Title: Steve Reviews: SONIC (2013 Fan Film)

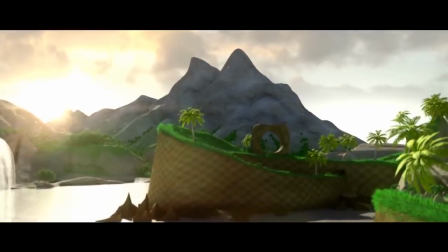(8:15)
But if this planet is Earth, why do we suddenly get a cartoony and out-of-place landscape such as Green Hill Zone appear?
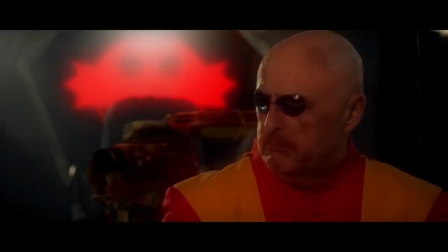(8:22)
The same kind of issue happens with Robotnik. On one hand, he's designed to be a more natural-looking and a more serious-toned villain,
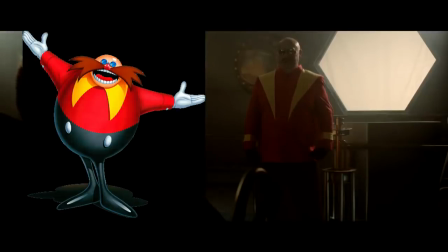(8:31)
but then he dresses in his classic attire from the games, which looks oddly bright and colourful given the realistic setting he's in.
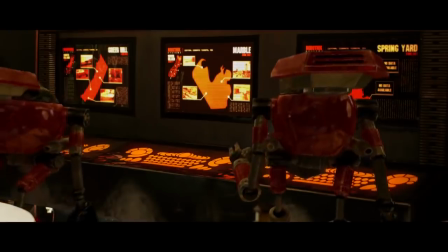(8:40)
Same with his badniks.
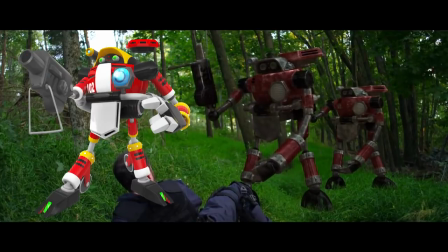(8:42)
On one hand, we have the more realistic-looking badniks from the Adventure series, but then we also get the more goofy-looking ones from the Sega games.
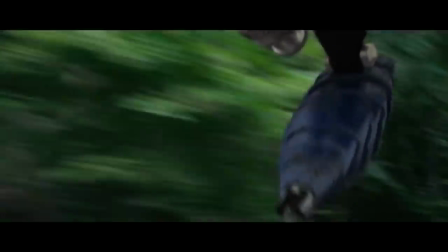(8:50)
I mean, it's cool that they incorporated both in, but in a film sense,
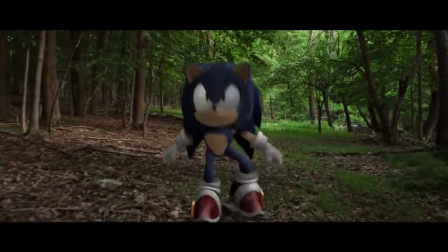(8:55)
it doesn't make sense as to why a more serious Robotnik would build such goofy-looking machines such as the Buzz Bombers and the Motorbugs.
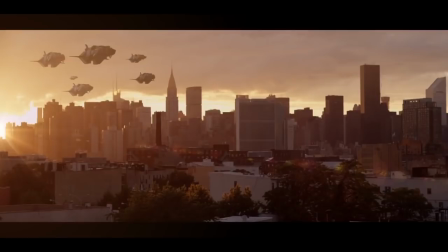(9:04)
As for the overall look of the film, it's pretty good.
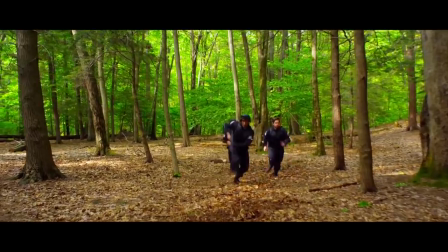(9:09)
Cinematography is nice, though I felt some of the shots in the background looked a little too saturated in green,
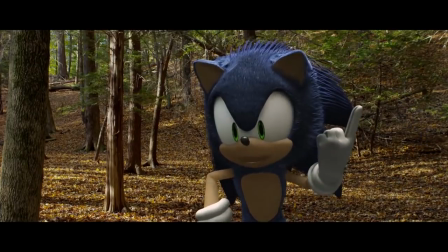(9:15)
especially when you cut back to a more naturally coloured shot later. The CGI is actually pretty good.
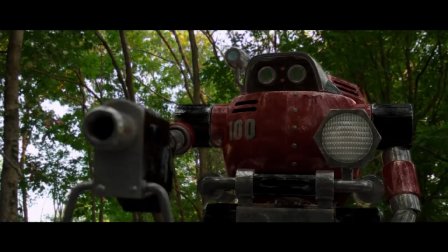(9:22)
The airships look well textured, as do the E-series robots and even Sonic himself.
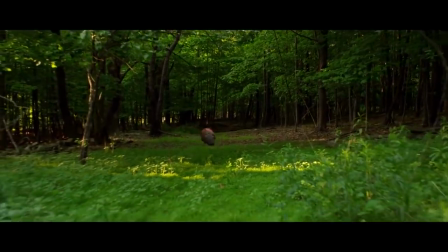(9:27)
Though as I mentioned earlier, the CGI kind of falls a bit when we have the character models moving around on screen.
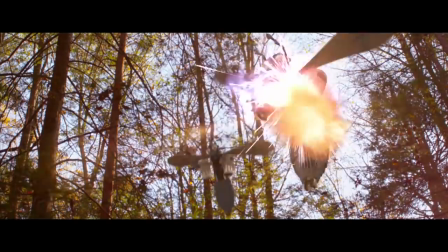(9:34)
Overall though, for a fan-produced film, this is actually a really solid effort. And I know the Sonic fanbase can be
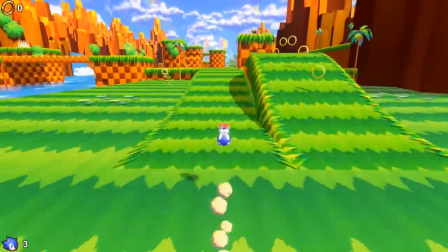(9:42)
questionable at times, but there have been numerous times where dedicated fans have come together to make some really great material.
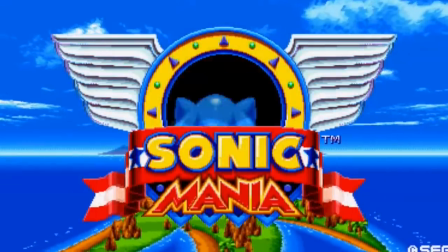(9:49)
Look at Sonic Mania, for example. And I think the same goes for this film.
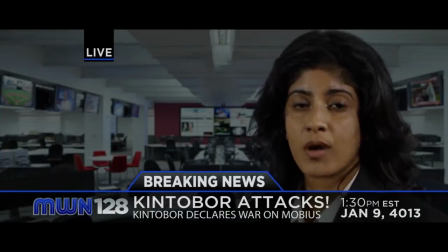(9:54)
There's some interesting ideas put forward as to how the goofy, colourful Sonic universe could be worked to fit in a more realistic setting,
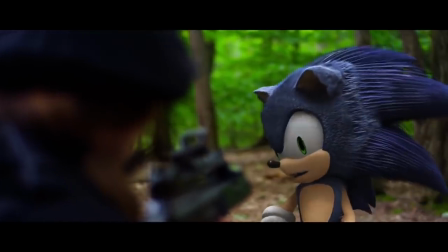(10:02)
how the characters would look and behave, and how we in person would react to them.
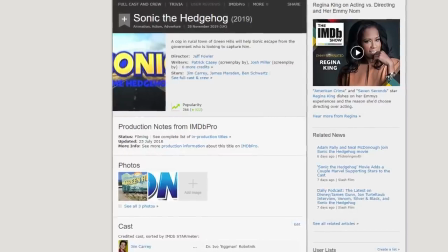(10:08)
It will be interesting to see what direction the 2019 film will take.
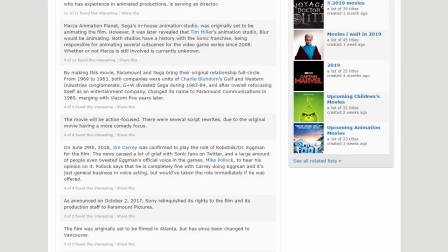(10:12)
On one hand, you see the script got rewritten to make it more focused on the action rather than the comedy,
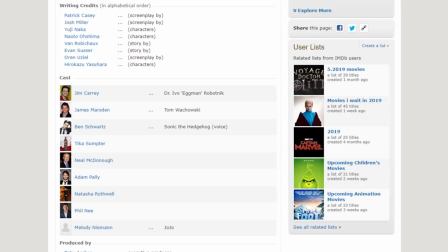(10:18)
but then on the other, you also hear Jim Carrey is playing the role of Robotnik,
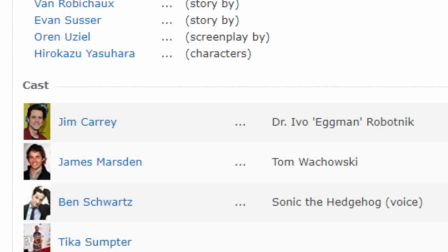(10:23)
so it could go either way at this stage.
Alrighty then.
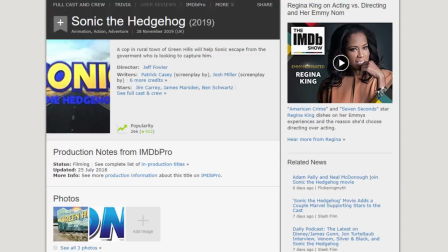(10:30)
Either way though, I'm looking forward to see how it develops, and when it comes out, perhaps I'll give it a review. But thank you very much for watching the video, guys. Please leave a like if you enjoyed what you see, and leave a comment as to what you thought of the Sonic fan film, if you've even seen it at all, or what ideas you have for how the 2019 film could handle the series. My name is Steve Simpson, and until the next one, guys, take care.